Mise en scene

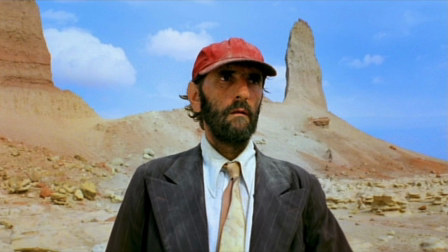Paris, Texas is a film by director Wim Wenders and cinematographer Robbie Mueller.
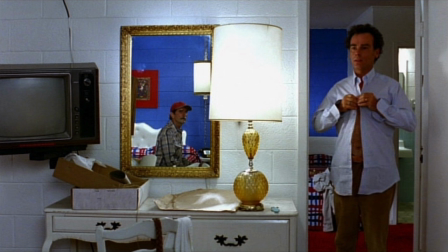As defined in the textbook, Looking at Movies, An Introduction to Film, Mise en scène is everything we see in every shot.
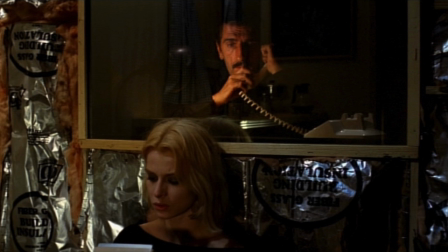When studying the mise en scène of this film, you are forced to recognize the creativity of the film's composition.
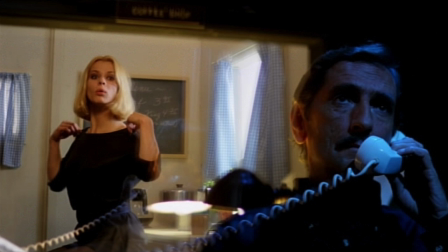Defined in Looking at Movies, composition is the organization, distribution, balance, and general relationship of objects and figures within the frame.
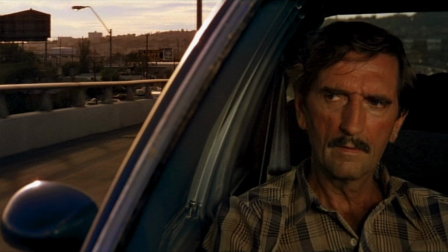One notable aspect of this film's composition is its distortion of traditional shot types as well as sequence of shots. An example of this is the film's opening scene.
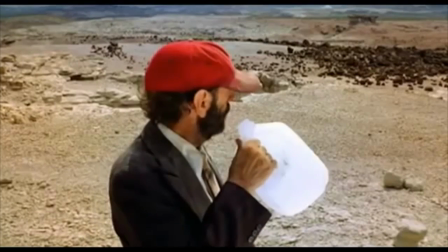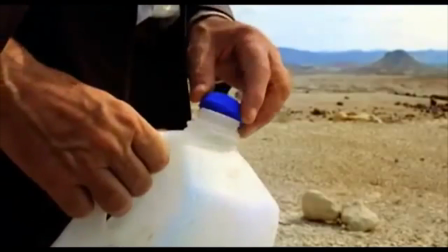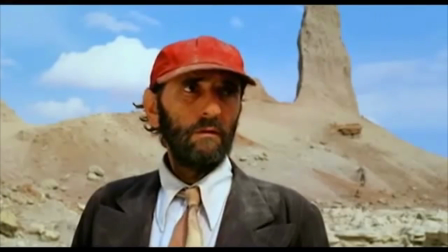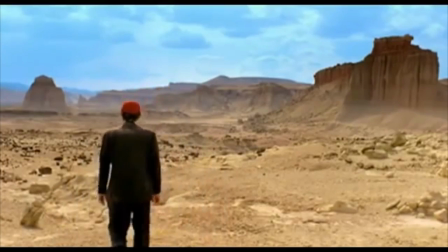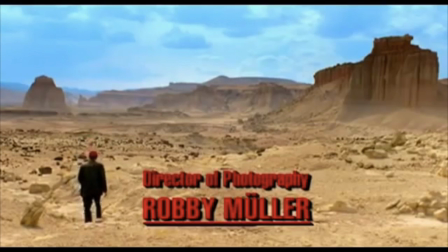Wow. Okay, let's take a second and look at what happened here. First, the character is introduced with a mid-shot,
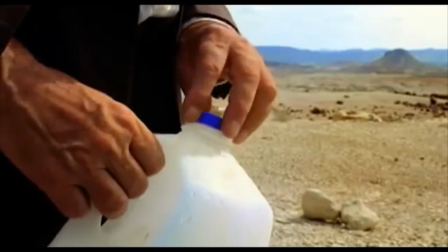followed by a close-up of his hands screwing on the bottle cap. This cuts to another mid-shot, which establishes the character's point of view.
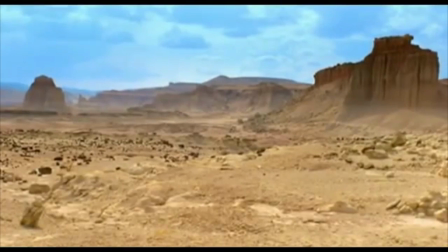Then the director shows us the character's point of view, establishing the setting. This is then broken by the character entering the scene.
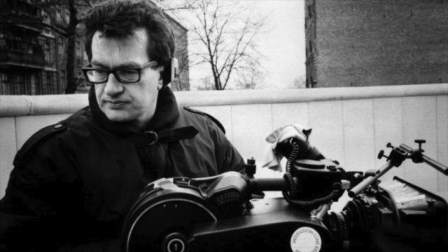The director had this to say about shot sequences, like the one I just presented you.
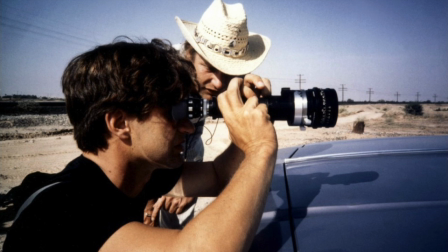I remember discussions I had with Robbie Mueller about the implications of starting a shot like a POV,
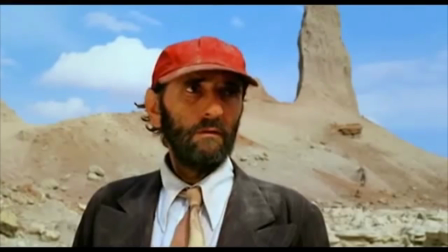and then the person that's supposedly looking enters the shot himself.
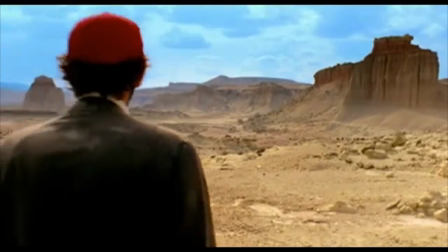It creates a strange distance all of a sudden, and it turns the point of view from the character back to the audience.
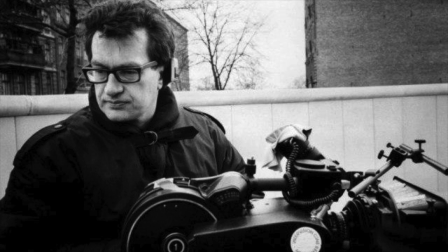Every single pair of eyes that is looking at the film all of a sudden becomes the new point of view. This film is full of examples where the director and cinematographer decide to defy typical conventions of shot choice. One more that I would particularly like to point out is this shot reverse shot.
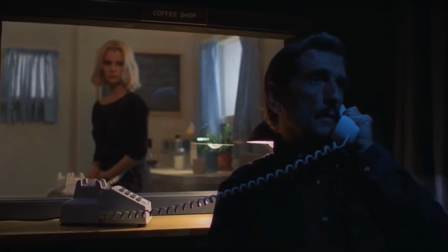The shot reverse shot is initiated by showing the character's relationship from Travis's point of view. This also presents the first change of the typical conventions of a shot reverse shot. Travis is looking away from Jane rather than towards her. Next, the audience is shown Jane's point of view.
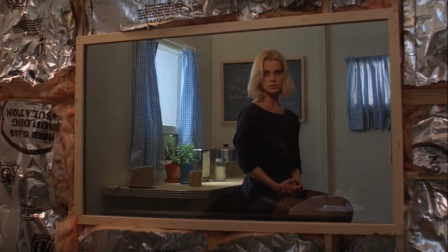This again defies audience expectations of a shot reverse shot, as Jane cannot see Travis.
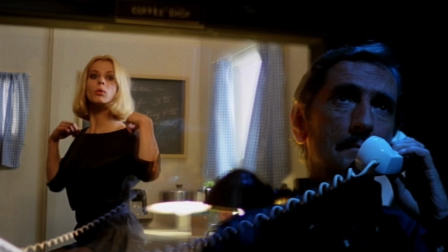Finally, the shot reverse shot is complete by showing the audience Travis's point of view once more.
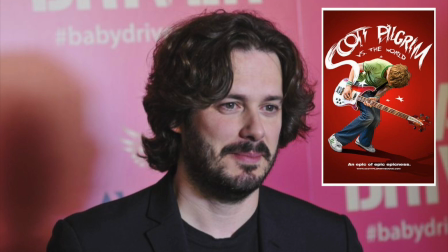To see a similar example of a director using the shot reverse shot to defy audience expectations, let's take a look at Edgar Wright's action comedy, Scott Pilgrim vs. the World.
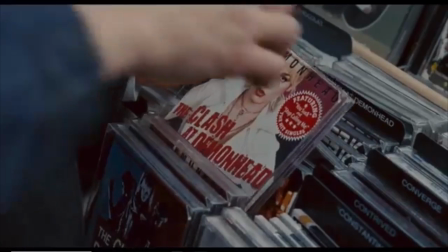You don't want to listen to her. And you definitely don't want to listen to them.
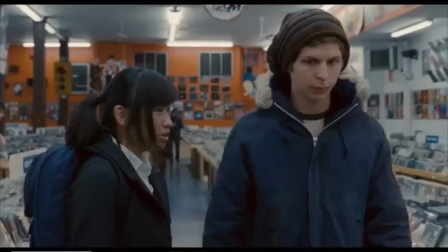Oh, I hurt them so much.
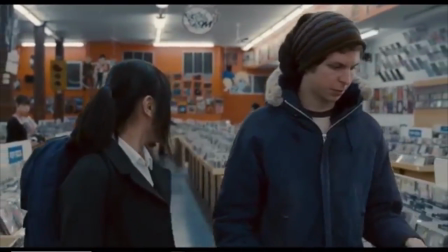Yeah, I hearted them too until they signed to a major label and the lead singer turned into a total bitch and ruined my life forever, but that's just me.
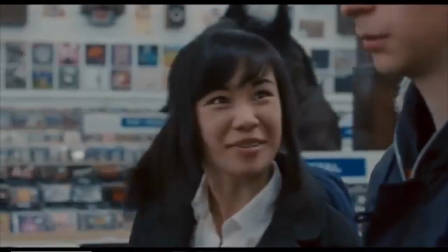Amy Adams is so cool. Do you read her blog? I'm sorry, you were saying about me?
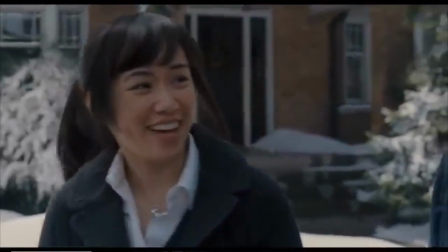I mean, I've never gone out with anyone so talented. Go out with a lot of guys?
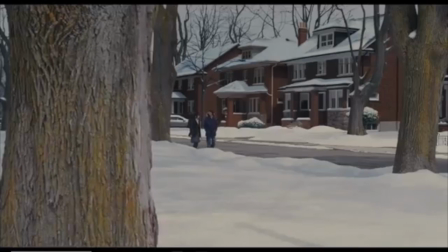What Edgar Wright just did was take the typical cinema conventions in a shot reverse shot and beautifully use them against the audience.
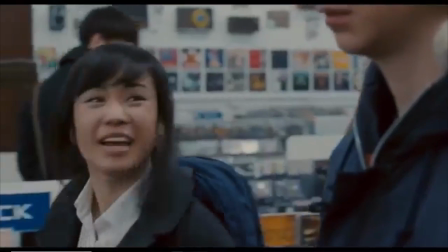The audience is not trained to think that a scene transition can come from the middle of a shot reverse shot.
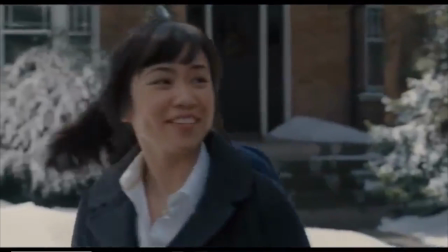So that's exactly what Edgar Wright does, beautifully displaying composition and shot choice in the process.